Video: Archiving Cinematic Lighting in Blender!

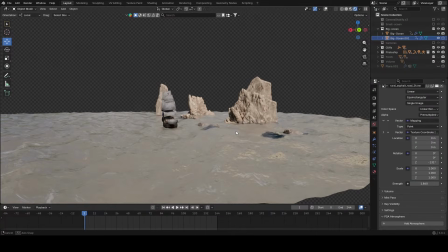[0:00]
Lighting. Why does your lighting still feel off even when everything else looks right?
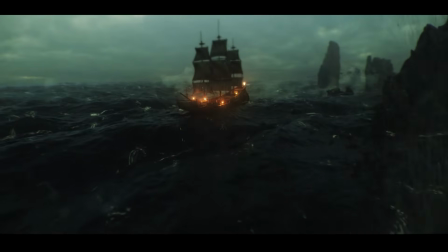[0:06]
What's missing and how do you actually get that cinematic look? Don't worry, by the end of this video you'll have your answers.
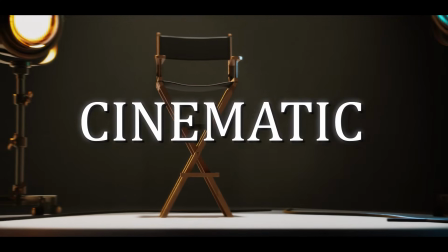[0:14]
Today we are going to talk about cinematic lighting. The first question we have to ask ourselves is, what does cinematic even mean?
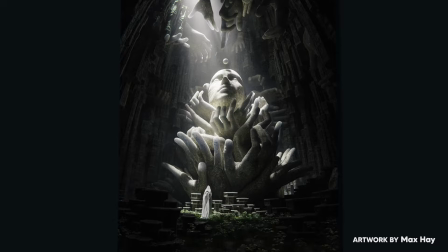[0:24]
Everybody wants their renders to look cinematic, but barely anyone knows what that actually means. So instead of saying, I want cinematic renders, say, I want my render to look interesting.
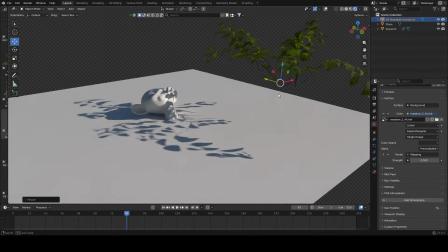[0:35]
By making the lighting interesting, the render immediately becomes more cinematic.
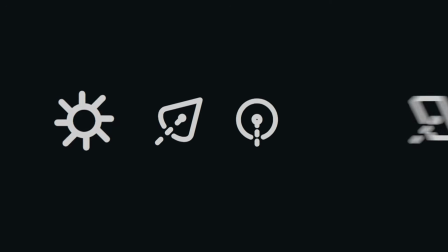[0:40]
Now that we know this, let's briefly talk about the different light types so you know when to use each one.
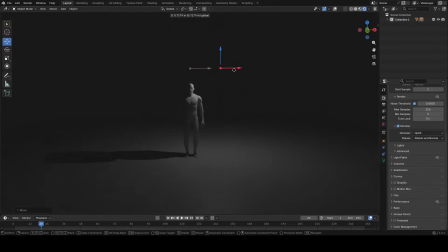[0:47]
First, we have the point light. It's like a light bulb, a single point that emits light in every direction. You can change the radius to increase the lit area, but this also makes the light a bit softer. It works well for torches and magical effects. Next is the spotlight.
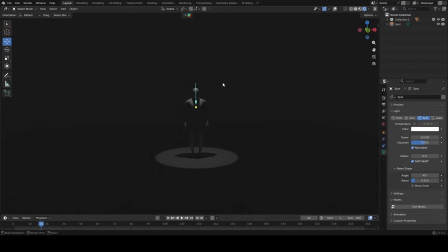[1:04]
It works like an actual spotlight. You can change the angle to control the area where the light is visible. Spotlights are great for almost everything, but especially for lamps and light beams.
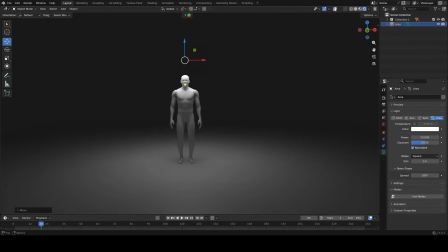[1:16]
The area light is, as the name suggests, a specific area that emits light.
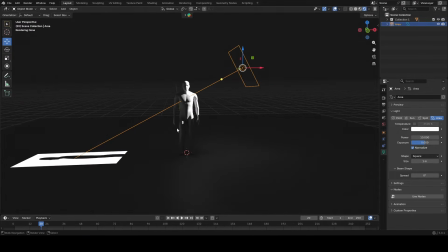[1:21]
Imagine it like a window. The entire window emits light. You can change the spread to make the light harder or softer.
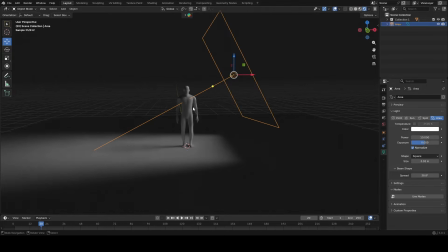[1:28]
The size controls where the light comes from. The bigger the area, the softer the light.
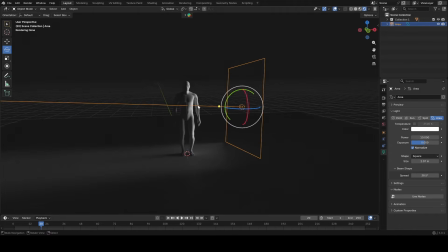[1:34]
Area lights are great for natural lighting and areas that simply need to emit light.
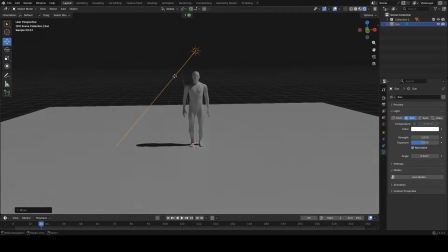[1:39]
The sunlight works like the sun. That's it.
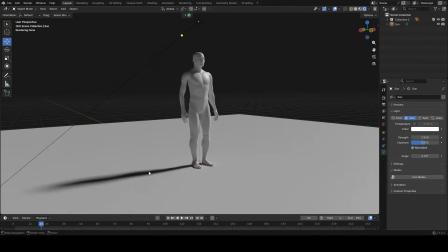[1:42]
You can change the angle to soften the shadows, and light beams, it's mostly used when you need the sun.
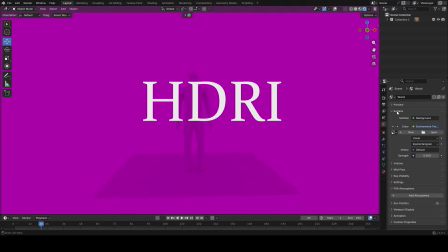[1:49]
These are the four main light types. There are of course more like HDRIs, which I always use for lighting my environment renders.
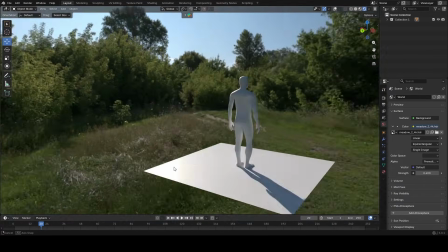[1:57]
An HDRI is a 360-degree image used to calculate light directions and reflection.
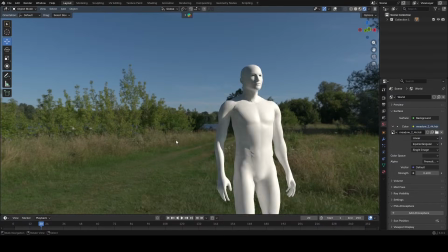[2:04]
It usually gives the most realistic lighting because it's built from real environments. The last question we have to ask ourselves is, what mood are we going for and what emotion do we want to convey?
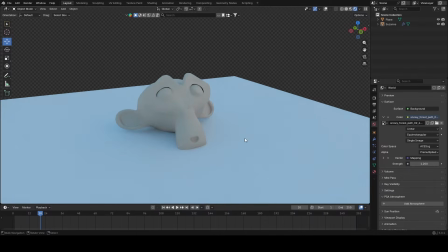[2:17]
We do this by using colors. We all know that blue gives a colder feeling and orange gives a warmer feeling.
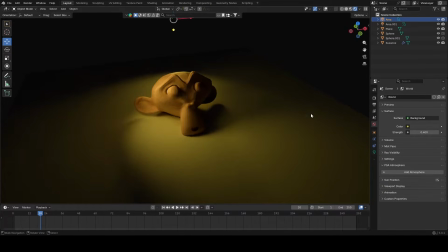[2:24]
But what about green, yellow or even purple? The answer is, it depends.
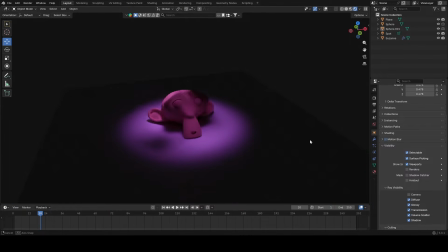[2:29]
Yellow and green mostly gives a hopeful feeling, while purple creates a sense of the unknown.
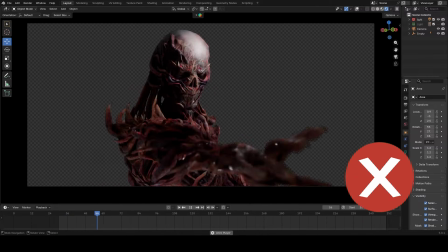[2:34]
Even if the lighting looks interesting, if your color palette doesn't match the environment, it will feel off.
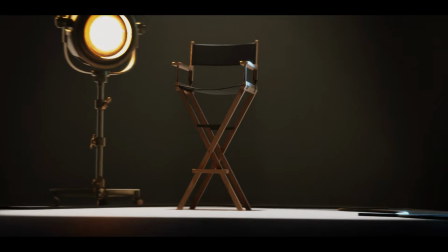[2:41]
But we will talk more about that later on. Now we can start creating cinematic lighting, but keep one thing in mind. Everything I told you are guidelines, not rules.
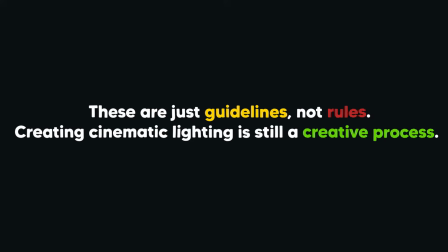[2:53]
Creating cinematic lighting is still a creative process and it doesn't have strict rules.
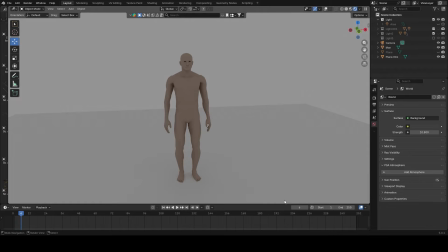[2:59]
These guidelines are only meant to help. We will start with this simple model.
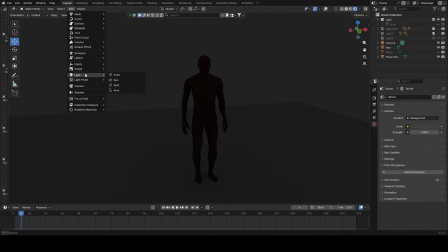[3:04]
I want to make him look interesting and create a slight feeling of the unknown. I will use an area light for this one.
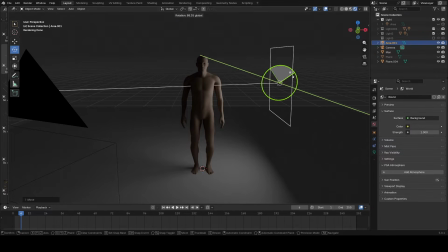[3:11]
First, I create a side light to get a sense of contrast. Let's make the spread a bit smaller and change the light color to green.
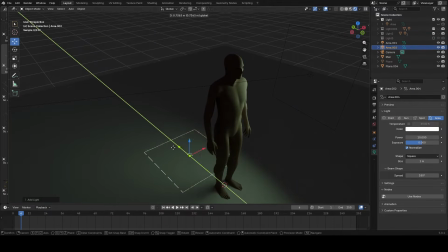[3:18]
Now let's add another light from the back, also an area light. Place it slightly over its shoulder.
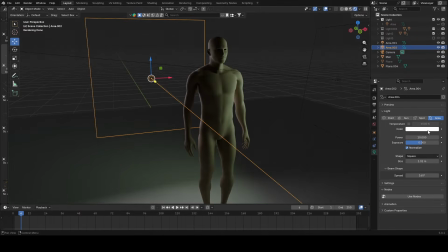[3:25]
For this, I use purple. These two colors work pretty well together.
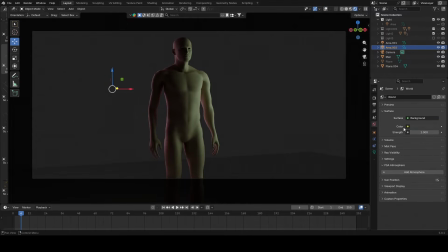[3:30]
And now he already looks interesting, pretty easy, Let's do another one.
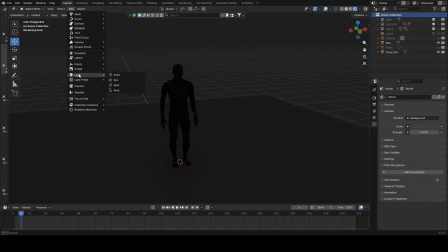[3:35]
This time I want to create a creepy and dark feeling. For this one I use a spotlight and place it above the model.
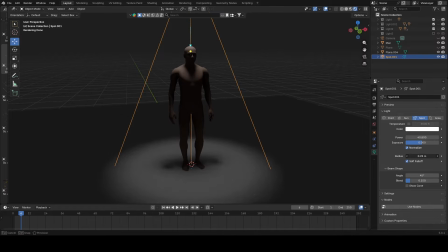[3:42]
Now let's make the angle much smaller and soften the light by increasing the radius.
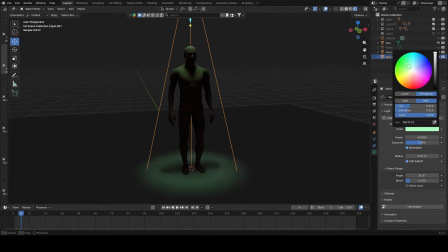[3:47]
I think green will look pretty nice for this one. And that's it, you see, it's pretty simple.
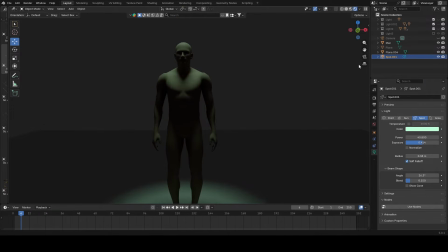[3:52]
Now let's use a bit more than just two lights.
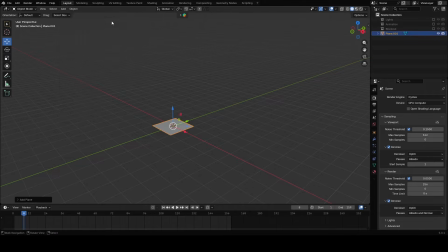[3:56]
I wanted something a bit mysterious, so I started with a simple blockout using just a plane and a few cylinders.
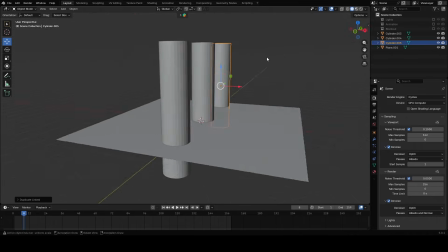[4:03]
The goal was to quickly create some depth and contrast from the beginning.